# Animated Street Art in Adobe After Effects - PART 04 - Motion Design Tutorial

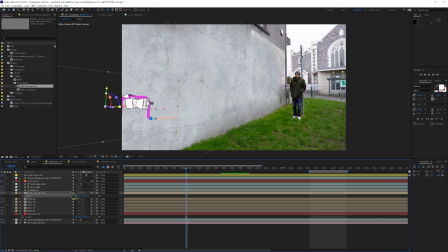(8:21)
Now I'm just going to, you can either obviously just use the X, Y and Z and just drag it across, or you can go over the X arrow and just drag it across into place. Okay, so now we can just position it wherever we want.
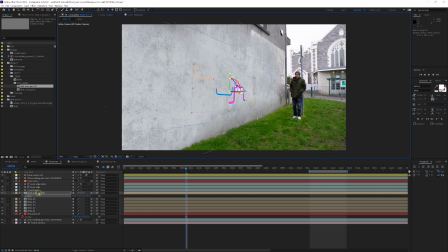(8:35)
And you can see it's quite small here, so we're going to just scale it up. Now you won't lose resolution because everything's in 3D space.
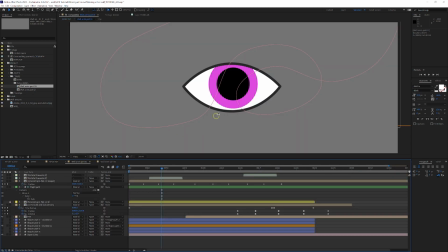(8:41)
The composition I set up here is 6,000 pixels inside.
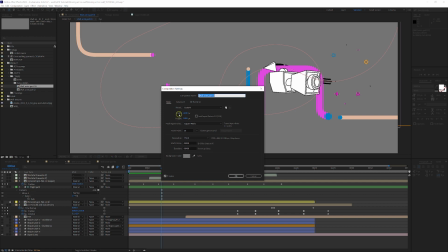(8:46)
Let's just go to composition settings, 6,000 wide by 2,400 high.
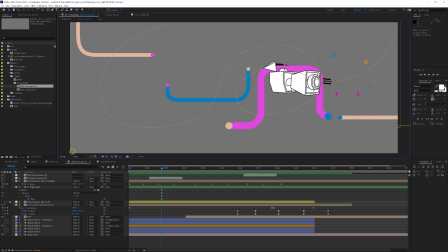(8:51)
You know, you don't have to go that high, or you can go high, just whatever your machine can handle. And also it depends on the graphics you're going to put on as well.
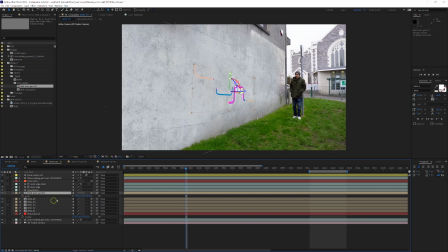(8:58)
So go back to our composition, and I'm just going to hit the S key for scale, and I'm going to set this to 300. There you go, and it sits quite nicely. So let's just move this into place. Now I'm going to move this across.
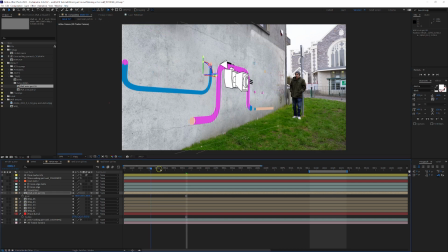(9:13)
I'm going to use the X again. Now I'm not even going to start this animation until frame sort of 60. I don't just want me sort of stood there looking like a lemon. It's going to start as I'm walking, so something around here.
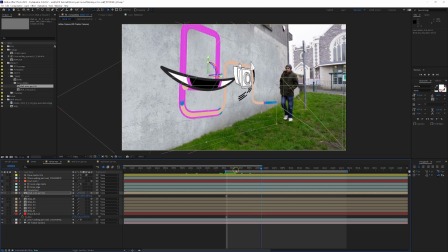(9:27)
I'm going to hit the B key to start the timeline from there, and when it sort of gets here, I want this sort of animation to start kicking off, so something like that would be good.
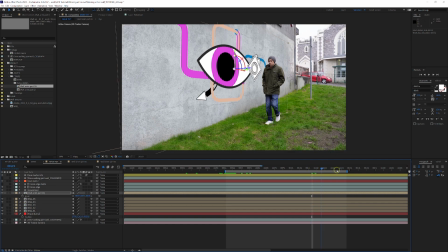(9:36)
Yeah, that looks good. And I walk past the eye.
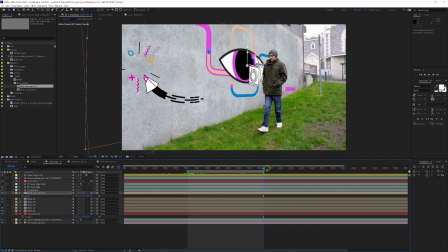(9:39)
Let me just open up here and something like that.
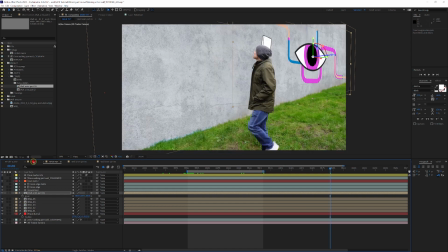(9:46)
Now I wanted to get it in my original, where I turn around just after the eye.
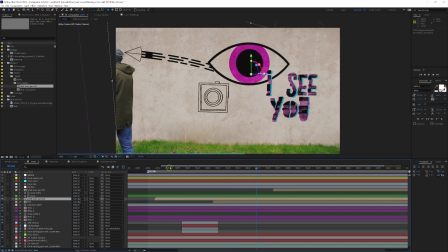(9:52)
So let me just go back to the beginning here, and there you go.
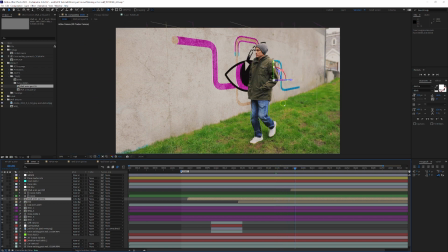(9:57)
I walk in front of the eye, just as I turn around here, and then he looks up as the rocket's coming down.
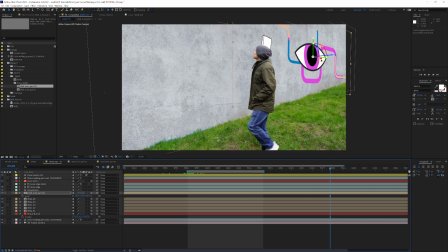(10:06)
Again, you know, it all depends on your scene. And I think I might have done this too fast, so let's just bring this over. I want sort of me to look up at the graphics. Okay.
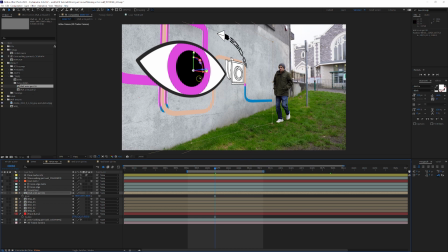(10:17)
So yeah, that looks pretty good, and you might want to sort of play with this. I'm actually going to rotate in Z a little bit as well. You can see I've got the little Z icon here. I'm just going to rotate this way, just a couple degrees. And that's the freedom of this. You can rotate and do what you want with it.
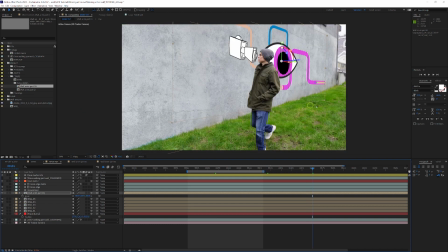(10:32)
Okay, so let's bring on the second one as well now, just to sort of, we can line it all up and get everything working together. Now, you can either do the same as we did before, drag it on, turn it to 3D, and then use tracking null 2 to copy, or even easier from here, let's just label this with a color.
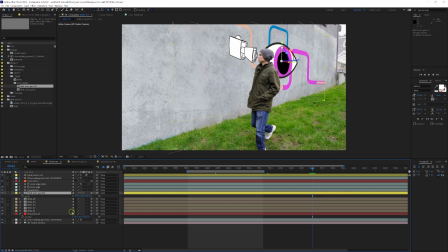(10:49)
Let's just give this a yellow or something. What I'm going to do is I'm just going to hit Control D to duplicate that layer, and I've got a duplicate now.
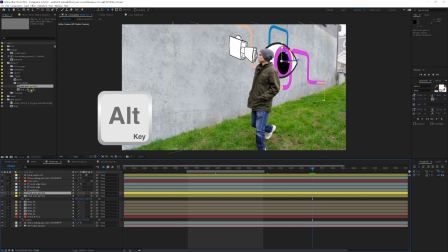(10:58)
I've got it highlighted. I'm going to hold down the Alt key, and I'm going to click and drag part 2 over to swap it out. Now I've got part 2 exactly over part 1, and I'm just going to move it over an X.
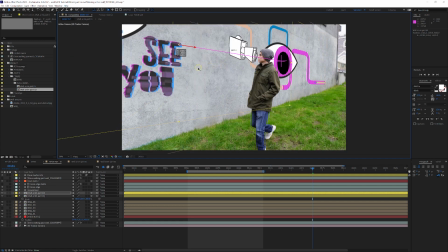(11:12)
And that was a much easier way of doing that. So let's just scrub the timeline here, and now we're going to need to move things into position.
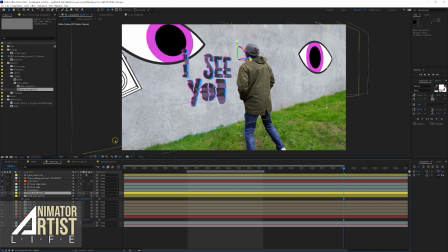(11:22)
So this one is a little bit big. I'm going to take down the scale. Again, your composition will be different to this, but I'm just showing you how I've set up mine.
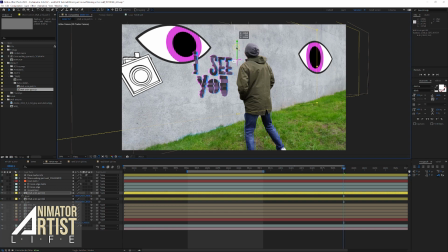(11:30)
I'm going to take it down to sort of 250. I think that might work better. Bring this down here, and obviously we want this to start a lot later.
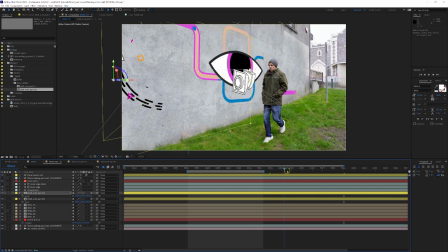(11:38)
So our first animation finishes here. The sort of rocket goes out the top.
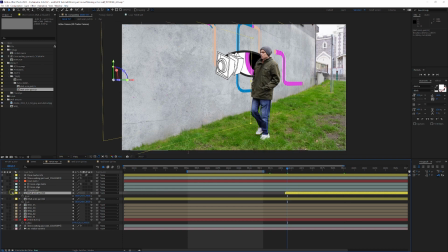(11:44)
So our second one, something like this over here. Let's give it a different color just so we can differentiate it. And now the new one will start, and the rocket comes in the top here.
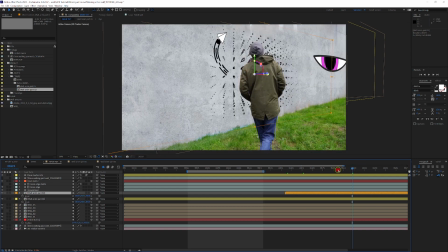(11:58)
There you go, and we can see it come in. So I've got a sort of continuation. Now the whole point of the animation was to get the second bit timed quite well.
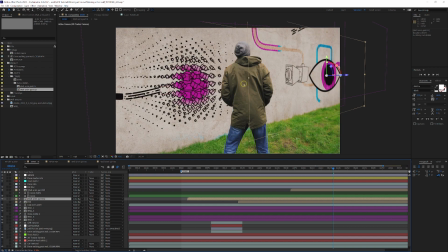(12:07)
Now what I do is I walk in front, and the idea was to make this flow of particles. So make the flow of the cube sort of spinning in front of you, almost like a wave.
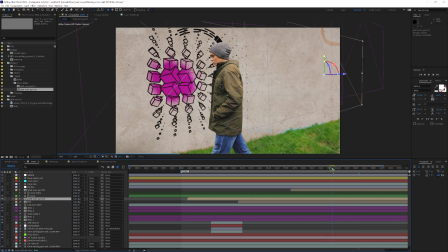(12:20)
So as I walk, it sort of pushes the cubes in front of me.
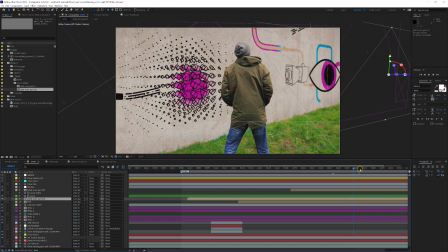(12:26)
You can't see it really here unless I do a little quick run preview. There we go.